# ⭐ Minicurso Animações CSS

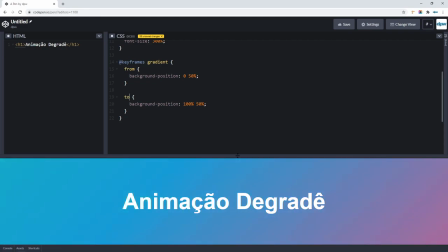(28:51)
Quando ele chega ao fim, ele já retorna abruptamente ao início.
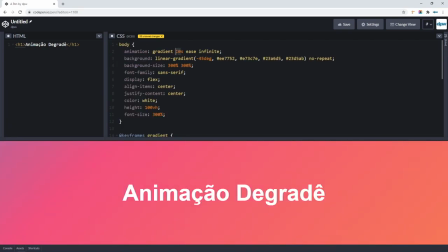(28:58)
Vamos colocar aqui até um tempo menor, 2 segundos, que você vai ver bem melhor, olha só.
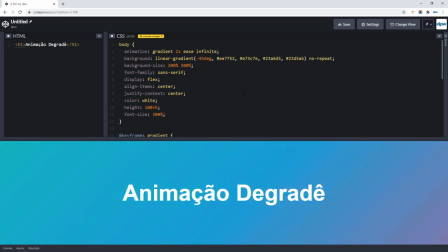(29:03)
Quando ele chega ao fim, ele retorna de uma vez daquele solavanco lá para o início da animação.
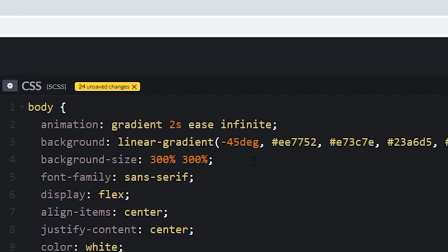(29:08)
Caso em que podemos usar Alternate para ficar aquela animação tal como estava antes,
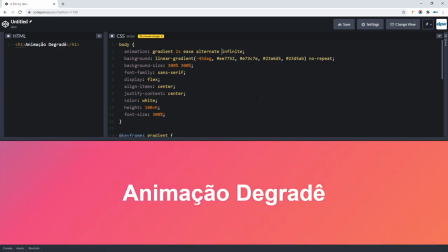(29:14)
com um código menor, um código mais fácil de visualizar e o mesmo efeito aplicado.
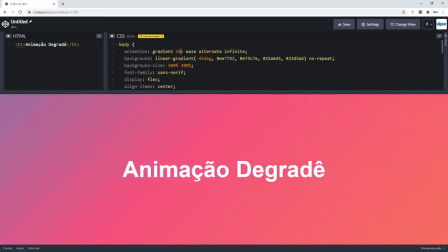(29:20)
E aí podemos voltar para 10 segundos e fica exatamente como está.
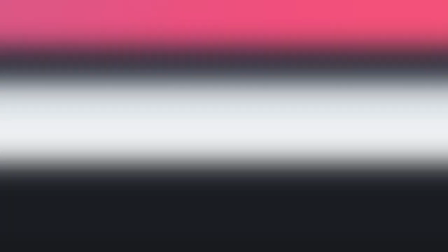(29:24)
Essa é a animação de degradê no background. Outro exemplo prático bem legal é uma setinha animada.
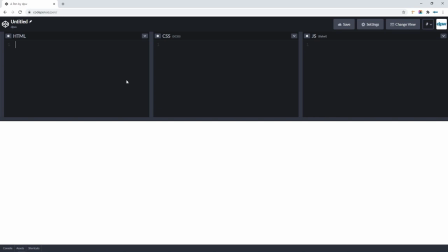(29:32)
É bem tranquilo de ser feito, você já pode começar com esse tipo de animação mais simples e pode ser usada aí para fazer uma indicação de scroll, um download, alguma coisa assim. Então, aqui no HTML, colocamos um SVG qualquer pegado aí da internet.
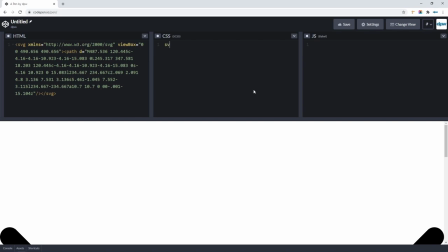(29:48)
E para ele não ficar muito grande aqui, vamos limitar a sua largura, vamos colocar 200 pixels. E tá aí essa setinha, como poderia ser qualquer outra também. Fica aí ao critério e às necessidades do seu projeto.
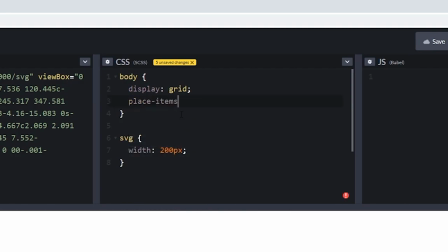(30:00)
Não está diretamente relacionado aqui com a animação, mas vamos dar uma centralizada para ficar visualmente melhor de se entender o conceito.
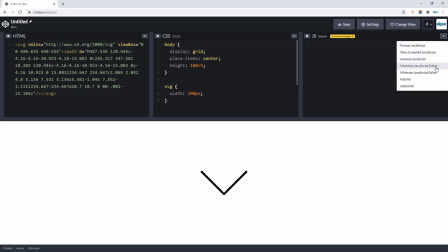(30:08)
Vamos recolher aqui esse editor de JavaScript que nós vamos usar.
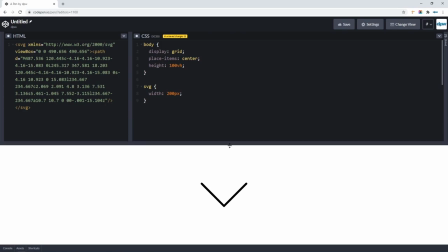(30:11)
E na nossa diretiva Keyframes, vamos colocar um nome aqui, por exemplo, is bouncing, quer dizer, está pulando, né?
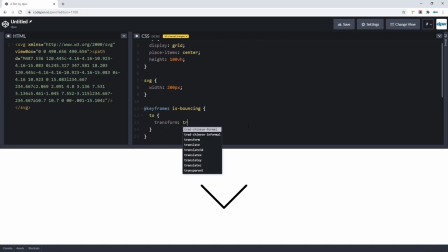(30:19)
E nesse caso, precisaremos somente de um to. No caso, no nosso translate y, colocaremos 30 pixels. Então, no nome da animação is bouncing, vai durar 1 segundo,
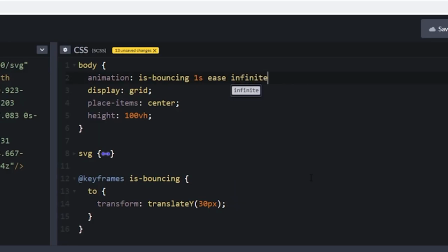(30:31)
o easy já é o pré-definido, e vamos colocar infinitamente acontecendo.
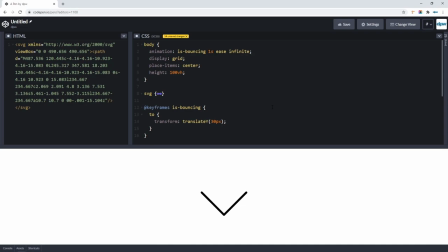(30:36)
Aqui a gente pôs no body para fazer uma brincadeira, mas claro, no cenário do mundo real, você pode colocar diretamente no elemento.
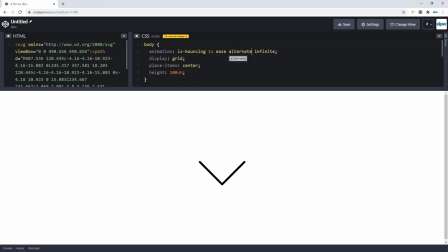(30:43)
Vai ficar bem legal também, colocamos o alternate, para ele ficar mais suavemente indicando o movimento. Aqui, se ficou alguma dúvida sobre os easings, fica bem claro aqui usando o easy normal, o easy 1, pode ver que parece que ele vai quicando no chão, né?
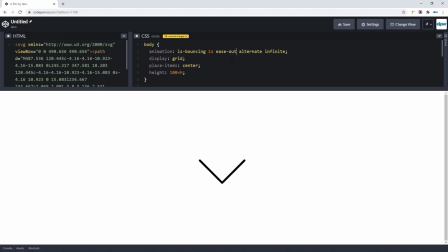(30:59)
E no ease out é como se tivesse um teto, né? Ele bate mais na parte de cima e vem. E o ease in out é uma mistura dos dois, ele fica suave no início e no fim. Essas aí são as funções pré-definidas para se fazer os easings, né? Mas claro, como você já sabe a esse ponto,
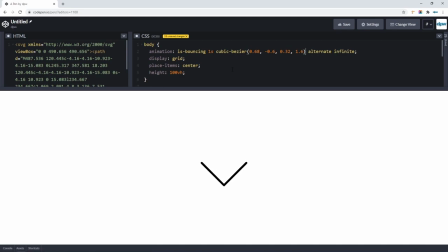(31:17)
uma função personalizada com Cubic Bezier pode fazer toda a diferença entre uma boa e uma má animação com o CSS.
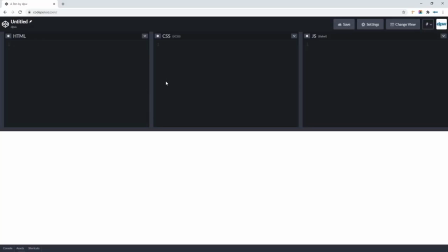(31:26)
Esse outro exemplo prático que eu gosto bastante é aquela animação de text review, né? Primeiro vem um box e depois da passagem desse box aparece um texto. Um efeito que eu particularmente gosto bastante. Se você não está entendendo direito, é o que a gente usou para mostrar os três tipos de animação aí no início do vídeo.
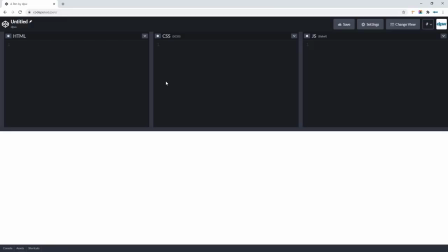(31:45)
Aquele efeitinho que vem uma caixinha, quando ela sai, o texto aparece. É bem legal e é relativamente fácil de se fazer. Primeiro, vamos colocar um título aqui, que vai ser o que será revelado em si, né? Ele pode ser um H1 mesmo e está envolto em um wrapper.
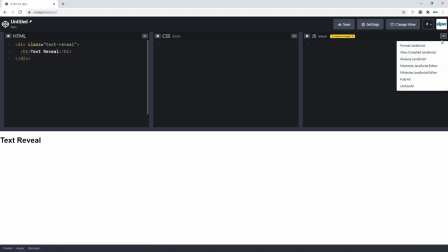(32:01)
Esse wrapper é bem importante para a técnica. Vamos recolher aqui o panel de JavaScript, que não vai ser necessário.
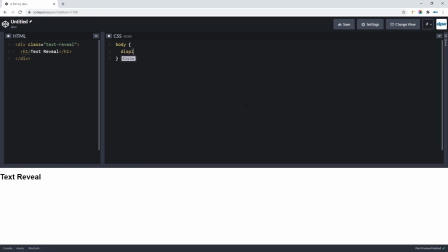(32:07)
Aqui, não diretamente relacionado ao efeito, mas vou colocar uma estilização geral aqui para as coisas ficarem mais claras,
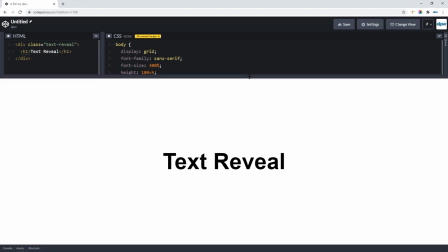(32:14)
ficar a coisa centralizada aqui, mais fácil de ver, né? E esse nosso wrapper, que chamamos de text review, vai conter um pseudo after.
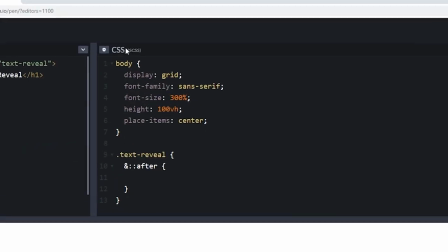(32:22)
Lembrando que essa sintaxe aqui com o e comercial é porque estamos usando sass aqui no CodePen.
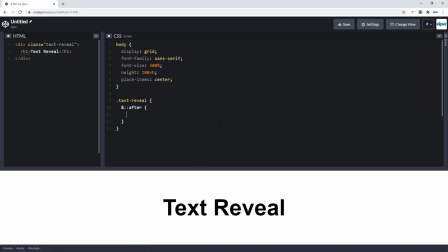(32:29)
Se você ainda não sabe muito bem o que é isso ou como usar essa notação, tá aparecendo um card aí agora com o nosso vídeo com a introdução a sass. Mas é bem tranquilo, é a mesma coisa que usar um text review e usar o 2 pontos after não aninhado.
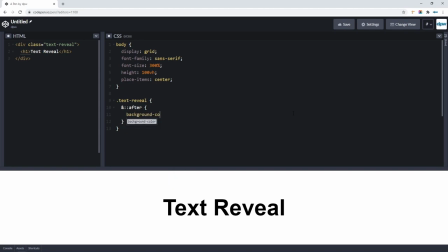(32:44)
Esse aninhamento e esse comercial é possível pelo sass. Vamos colocar aqui então uma cor de background. Esse content vazio, cont play block, são necessários para o elemento aparecer, né? Vamos colocar que ele tem um posicionamento absoluto, zerando seus posicionamentos, né?